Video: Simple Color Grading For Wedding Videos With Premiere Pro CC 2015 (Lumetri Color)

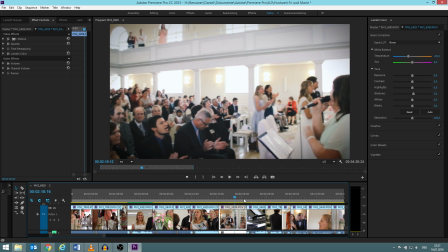[3:54]
But especially in the inside scenes here, most of the time I felt like it is better to have it
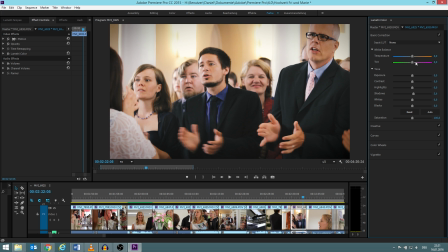[4:03]
a bit more bluish, because I just found this is very strong in color
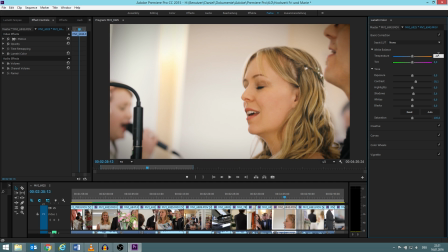[4:11]
and I preferred it a bit less strong. I think her face is still orange enough not to look too pale.
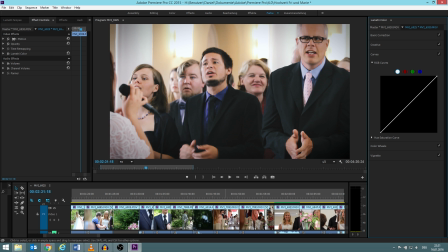[4:21]
Creative we already talked about, so we can skip it. Now the curves are for me the most important one.
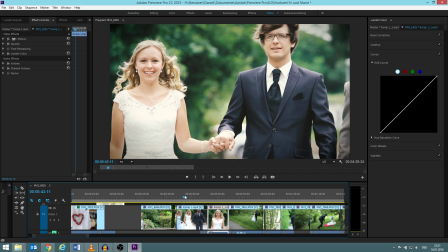[4:29]
Okay, wait, first let me show you some more scenes of the preset.
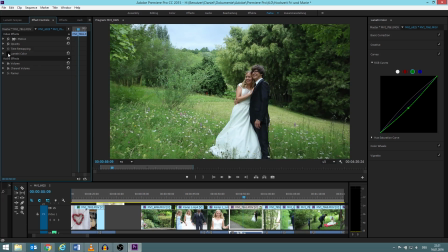[4:33]
Before and after that, you know what I mean. I mean, this is after and this is before. This just looks so normal. It just doesn't look special at all. And with the color grading, it just looks much more special. This one even looked very ugly otherwise.
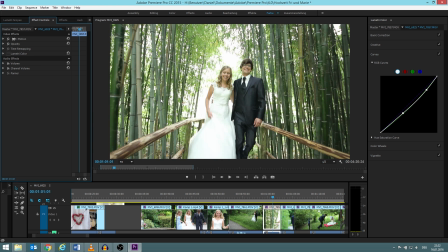[4:51]
Look on all this green here, just very much green. But with the Lumetri Color, it just looks much nicer.
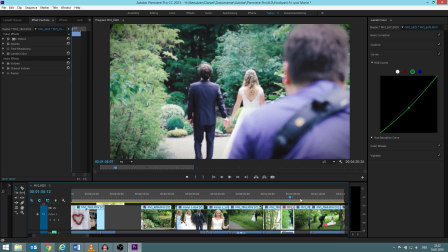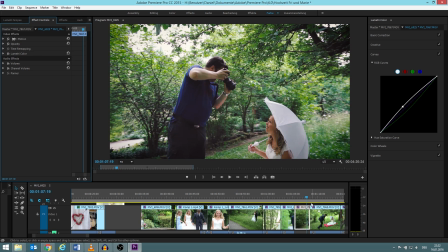[5:06]
same this one. Yeah.
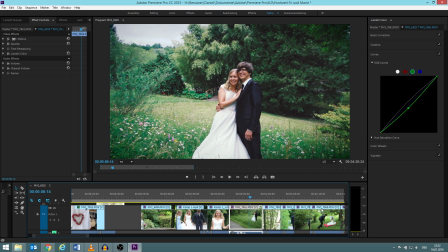[5:09]
You can already see it on the right side here, how I changed my RGB curve. Especially the outside scenes were very green. As you can see here, it's just a lot of green, and even the faces have a green tone.
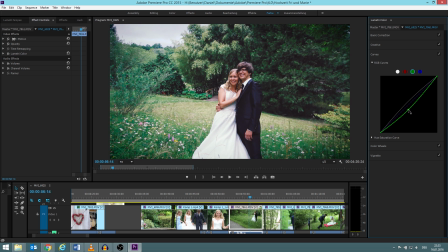[5:25]
So what I did is, now I say, I want a bit less green. Like that.
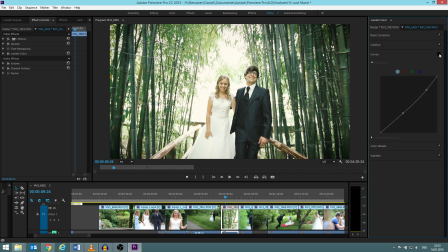[5:32]
And in this one, it was oversaturated and very green and oversaturated. So you can see how I changed it.
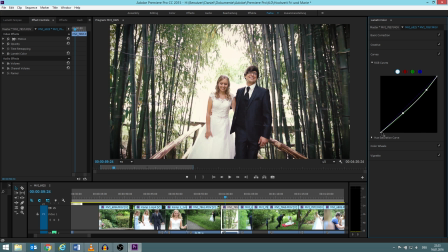[5:43]
First of all, less green, and also the general brightness I turned down, especially also the whites a bit more, and the blacks I tried to leave as they are.
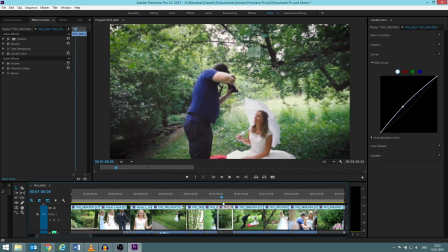[6:00]
I will not just go through, and you can see how many changes I actually did to the RGB curve.
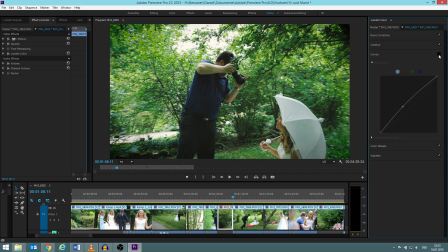[6:05]
Sometimes I had to make it brighter, like this scene. Just found it, ooh, very green, very green without.
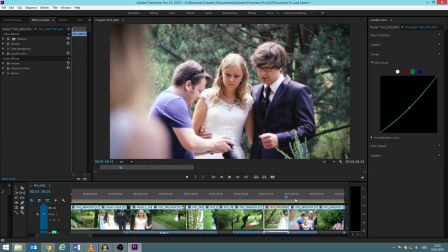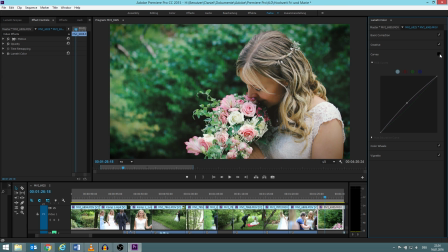[6:21]
This one I made brighter. You can see. And a bit less green.
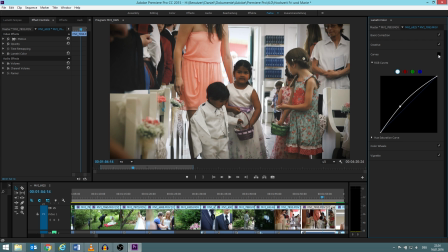[6:32]
Now the church scenes, this one I made brighter. Just found it, even, I mean, they are dark anyway, but I found that too dark. It's just underexposed. But this is much better exposure.
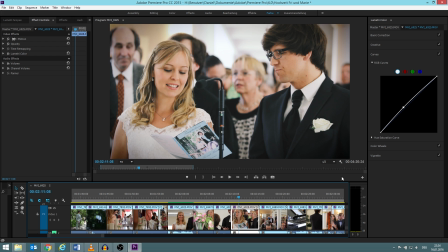[6:52]
Yeah, just make sure that you go through every single scene and just try it out.
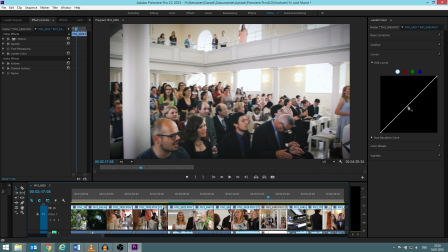[6:57]
Whether you have to, when you have to make it brighter, you go up. When you want to make it darker, you go down.
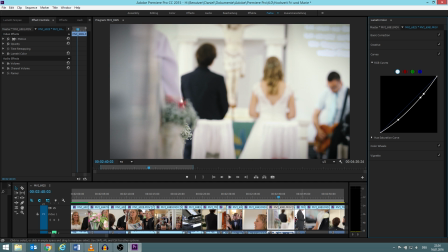[7:03]
Here I made it a bit darker. This was just too bright. I even have scenes which are super bright.
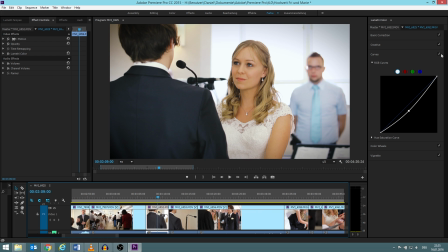[7:10]
Let me shortly show you over here. Very bright.
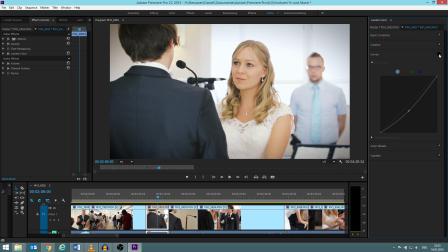[7:15]
So I made it a bit darker. And the color wheel, I know how it works, but I still don't really touch it. But vignetting is just typical for wedding videos. Usually when you think about vignetting, you think about it as something bad that your lens produces and you don't really want to have it. But I think in a wedding video, it just makes it look, it just helps to deliver this cozy atmosphere, I would say. Yes, I think that's the proper term for it. So if I would turn it off, it just looks, I mean, you can see the difference.